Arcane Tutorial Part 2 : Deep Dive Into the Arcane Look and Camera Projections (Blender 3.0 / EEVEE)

Hey everyone, it's David from Money Boy Studio, and this is part two of our tutorial series on how to make an arcane style in Blender.
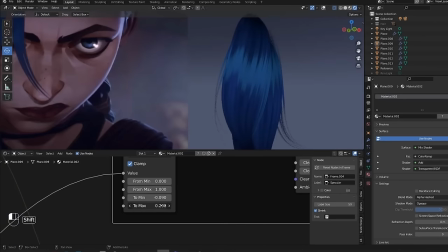0:15 Now, last tutorial, we explored how to do stylized hair using particles,
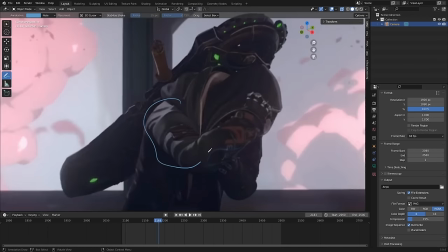0:20 and today we're going to take a deeper look into what makes arcane so unique, from how to paint textures, set up the shading, and make the most out of camera mapping.
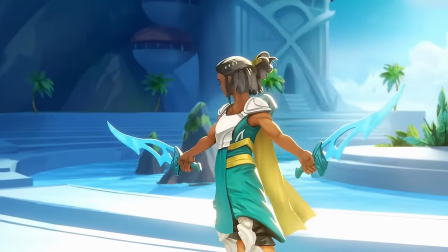0:29 And finally, I'm going to show you how I used all these techniques to create my own character and animated shots for the opening of my project Tidal Blades. Alright, so that's a tall order. But as with anything new and difficult, I try to break it down in small steps.
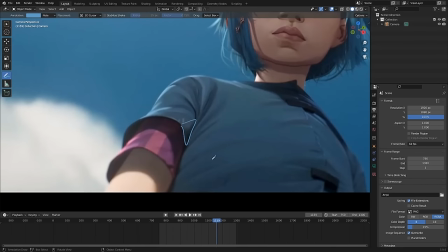0:44 So I want to start with some observations,
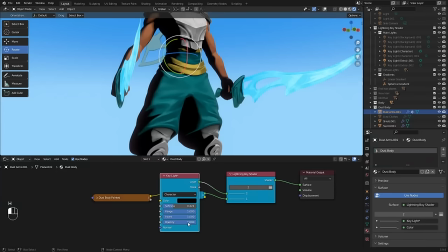0:47 pinpoint what are the challenges exactly we need to overcome, and then we're going to find solutions for each of them. So just grab a seat and let's get started.
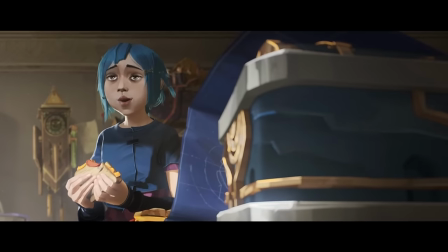0:57 All right, so the first observation I want to make is about backgrounds and the fact that if
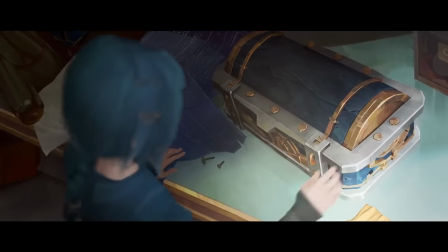1:03 they all look so beautiful is because they are literally painted from the camera in almost every shot.
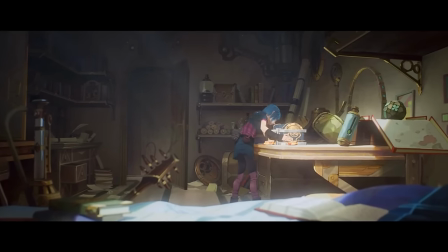1:09 And if you have experience in 3D, it might be quite obvious already,
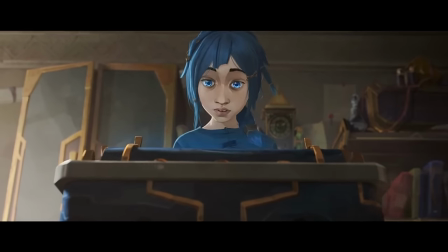1:14 but I still want to point it out because it's an important part of Arcane in general.
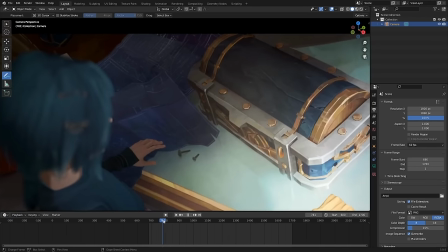1:19 So let's take this room as an example. You can see this best on the small chest here. Pay close attention to this last bolt.
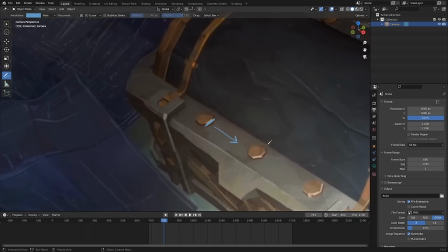1:26 You see how this part is very flat, is pointing this way? Well, if we switch to a shot of the same chest a little later, look how the bolt is different.
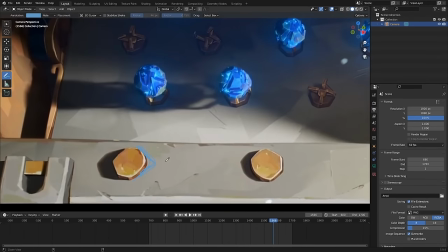1:35 You don't have this flat edge here anymore. It's sort of round and the highlights are much thinner and higher res.
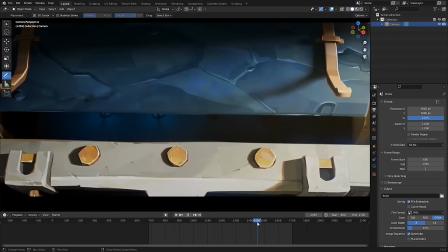1:41 So that means it was literally redrawn from the camera for this close-up shot. And a good way to tell if something is camera projected is usually through the shadows.
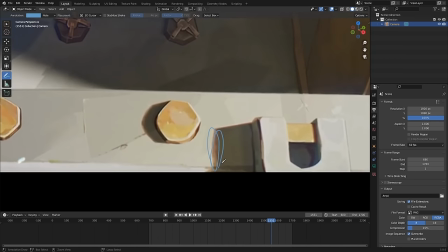1:50 Notice how you can see these painted strokes here and this dash of orange in the transition.
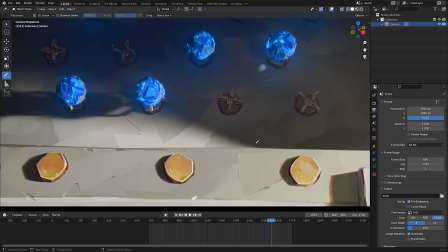1:55 Now compare with the shadow projected from the chest here and you'll see the difference. So camera projections is something we're going to learn how to make in just a few minutes, but for now, there's a couple more things I want you to look at.
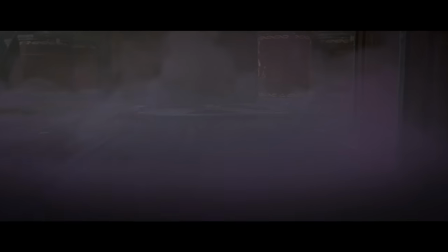2:06 So the second observation I want to make is about their shader.
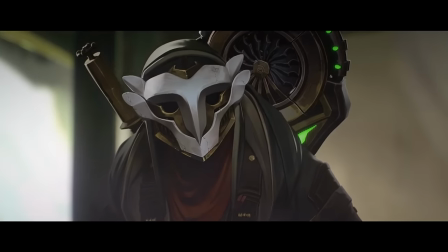2:10 And I'm putting this in quotation marks in my mind because I don't believe they do have a perfect shader for every situation.
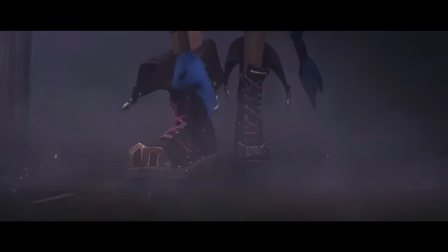2:17 I think almost everything you see in this show is artfully assembled and compositing.
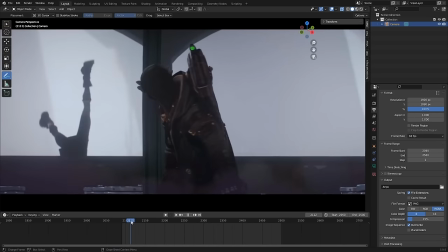2:23 And if in a particular instance something is going to be better defined by a 3D light, like on the arm of this character, then they're gonna use lights.
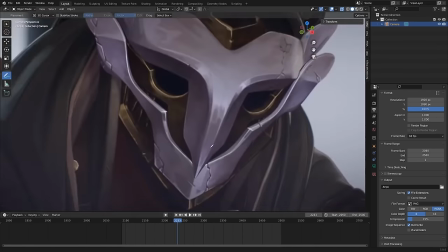2:31 And if they feel like the base texture is gonna work better as is,
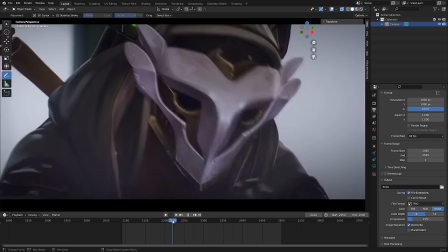2:36 they're just gonna color correct it so it feels like it's lighting, but it's actually a texture.
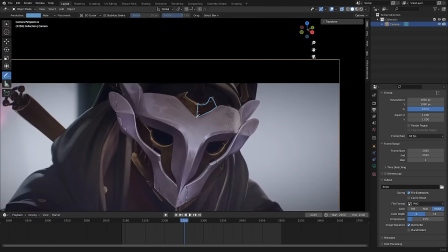2:40 And this piece of metal here is a good example. Because the right side is in the shadows, you might expect it to be from the lighting.
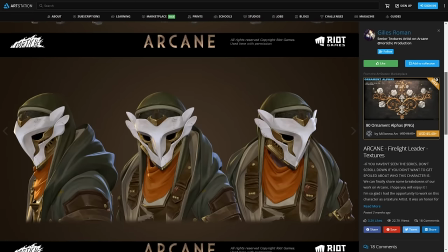2:47 But if you actually look at the texture on ArtStation, you'll see it's part of the texture itself.
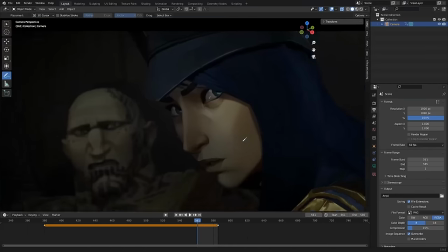2:52 The next observation I wanna make is about Specular.
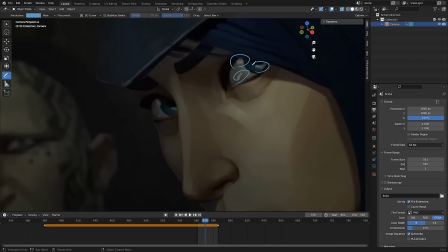2:55 Now, many of the characters in Arcane would have this very iconic three-point highlight in the eyes, and it doesn't always move the same.
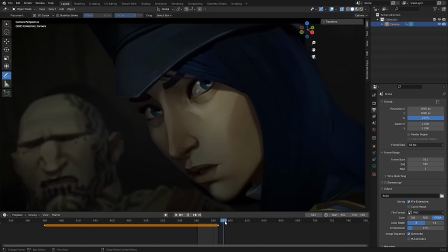3:03 Sometimes it will follow perfectly the eye movement, sometimes only partially, or it might wiggle a bit to show emotion, so it's clear it's just drawn on another layer and they animate it by hand.
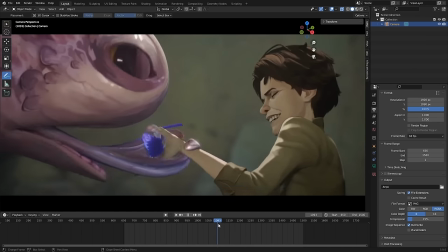3:15 But even on other shiny surfaces, they never shy out of painting the specular instead of letting the 3D lights decide where it would go.
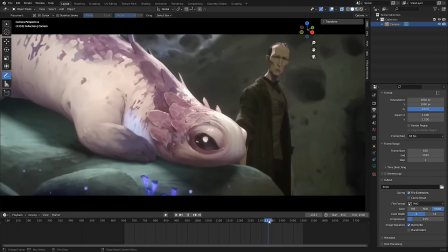3:23 See this creature, which is, by the way, one of the cutest and coolest thing I have seen on this show, but that's beside the point.
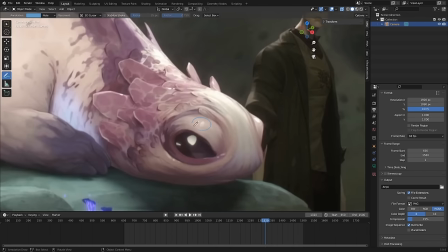3:31 Check out these little painted specular here and there. They just stay in place when the creature moves.
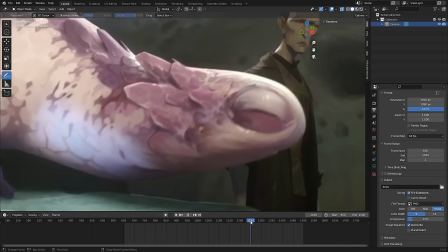3:37 Sometimes they sort of disappear when it turns its head because it's not in the same angle,
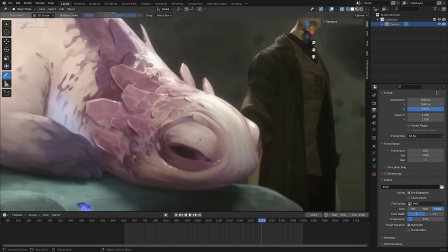3:42 but they don't move like you would expect such an highlight to do, and that's fine.
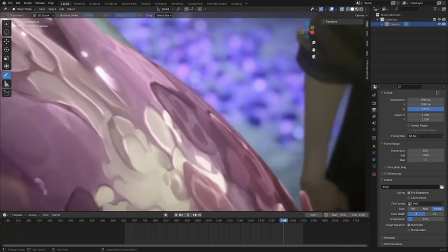3:47 It's in fact one reason you can barely feel these are 3D animated characters.
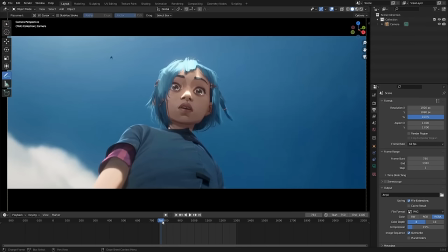3:52 Okay, so the final observation honestly blew my mind when I noticed it.
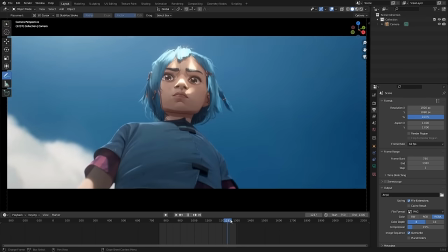3:57 And it's something I'm quite sure not many of you realize because they do it so seamlessly that you almost can't see it. So I want you to pay very close attention to the shadow projected on her arm here.
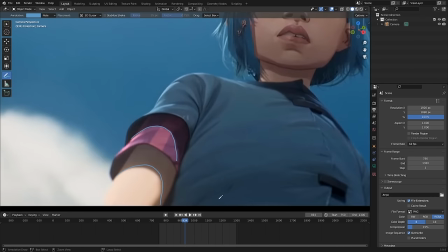4:09 Just at the end of the shot, you can see the arm rotate a bit just before she jumps.